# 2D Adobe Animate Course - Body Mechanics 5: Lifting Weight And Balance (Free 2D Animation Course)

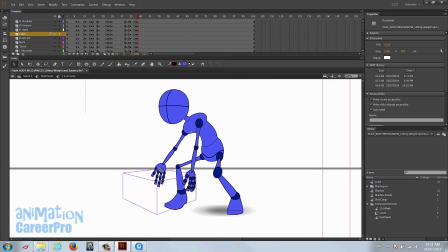We'll refine the cube later, but we just want to get a general idea of where it is according to our character. So let's go two more frames down the timeline and set another key. And let's look for something we can reuse.
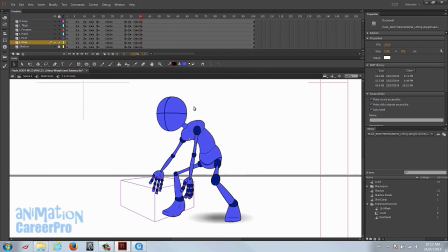What we want to get now is something where he's standing upright, but he's going to settle back a little bit with the weight. Weight's going to carry him back as he lunges up. The momentum will take him back just a little bit. So we want to get something close to the upright position.
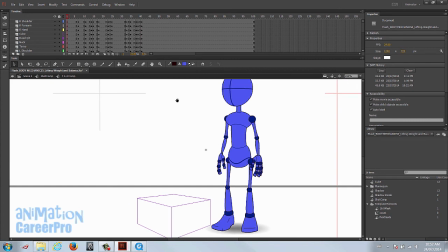Since we want something close to the upright position, we'll just copy the default pose where he's standing perfectly straight, and we'll modify it.
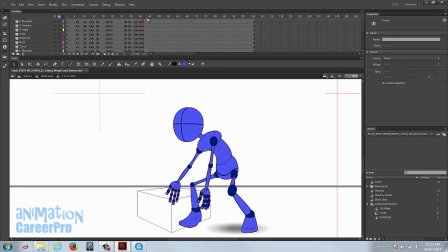So he's going to do that in two frames. So we'll get rid of this row that Flash creates for us. Clear key. All right. So he's going to do from here to here in two frames. So luckily we haven't moved that left foot, so it stays planted.
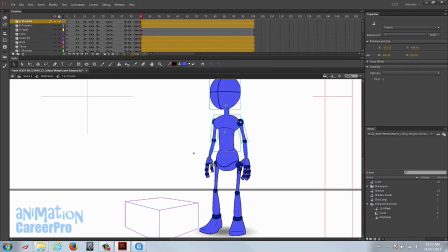Okay, so we want him almost upright, not completely upright. We'll still have him leaning forward a little bit.
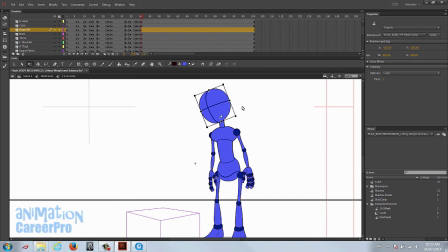We can drag the head a little. Okay, so between here and here, that's going to be a quick movement. If we think about how you would lift up a heavy object,
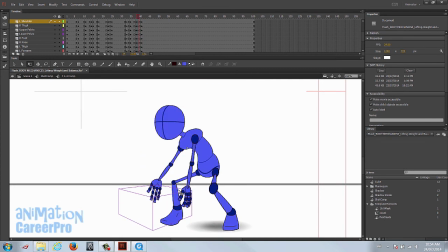once you've gotten to this point, you've already put your energy into it. The energy is going to be in the legs, so we're going to lift them up.
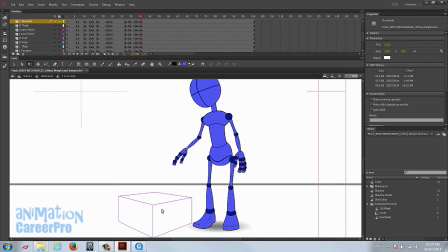Once we get to a more upright position, the momentum of us lifting with our legs is going to bring the block up a little bit, and then I'm planning for this to land back in his chest as he leans back. So the momentum of the lifting action is going to bring the cube up a little higher.
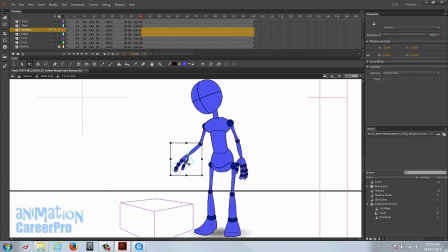So let's bring his arms up as if he's holding the cube up a little bit higher than his ribs, let's say.
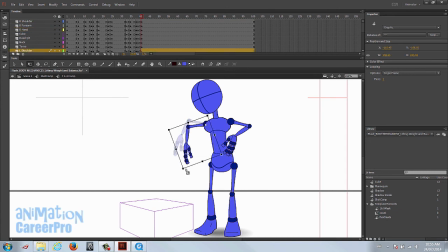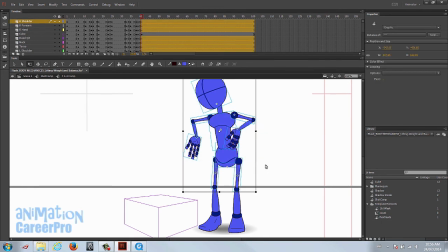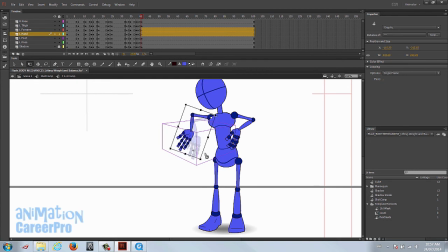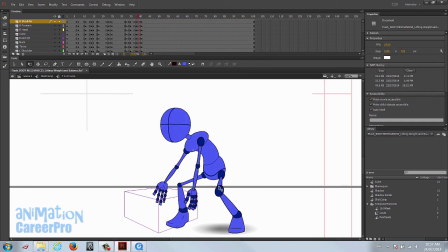Okay, really he's putting all the energy to lift this this cube with his legs and back here,
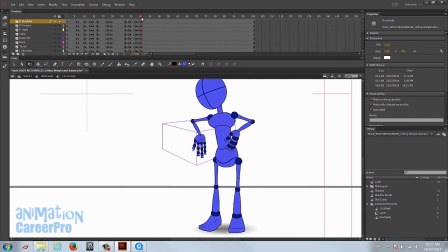and then it transfers, the energy transfers to the upper back and arms at this point, and now he's got the block up at his chest, and the momentum of the block is bringing his arms up, and now it's going to start to bring his body back on the next pose.
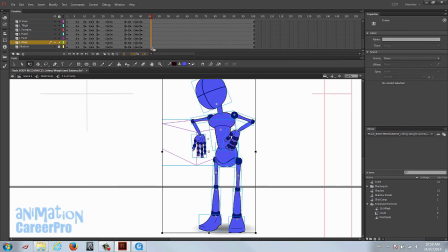So let's give that about five frames, because that'll be a settle. He's going to settle into that, so we're just going to lean him back a little bit.
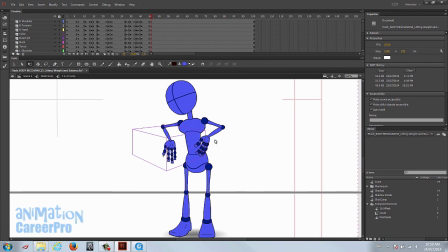And at this point, his upper body is going to relax a little more, and he's going to get a better grip on the block.
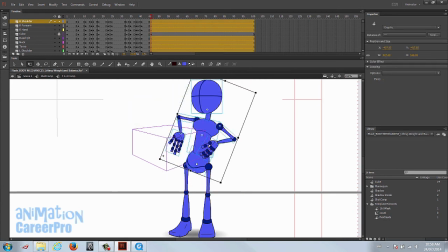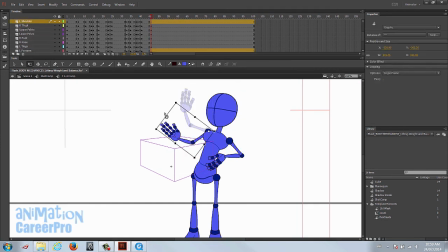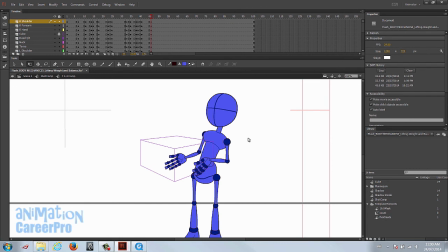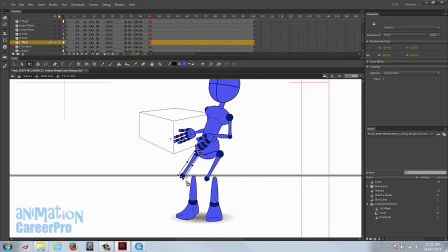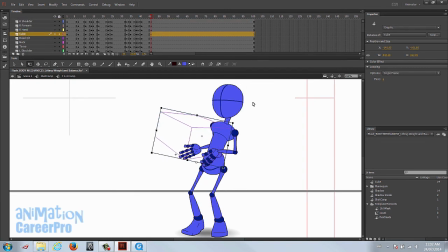So at this point, we're going to bring the block right up on his chest, up almost close to his chin. As he settles back, he's going to rest it on his chin, on his chest. Okay, so let's adjust the hand, the arm positions.
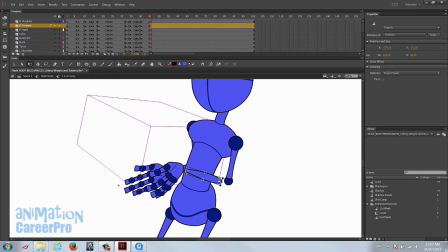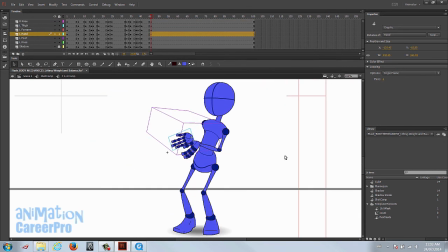Okay, we won't worry about the other forearm right now, because it's going to be behind the cube anyways.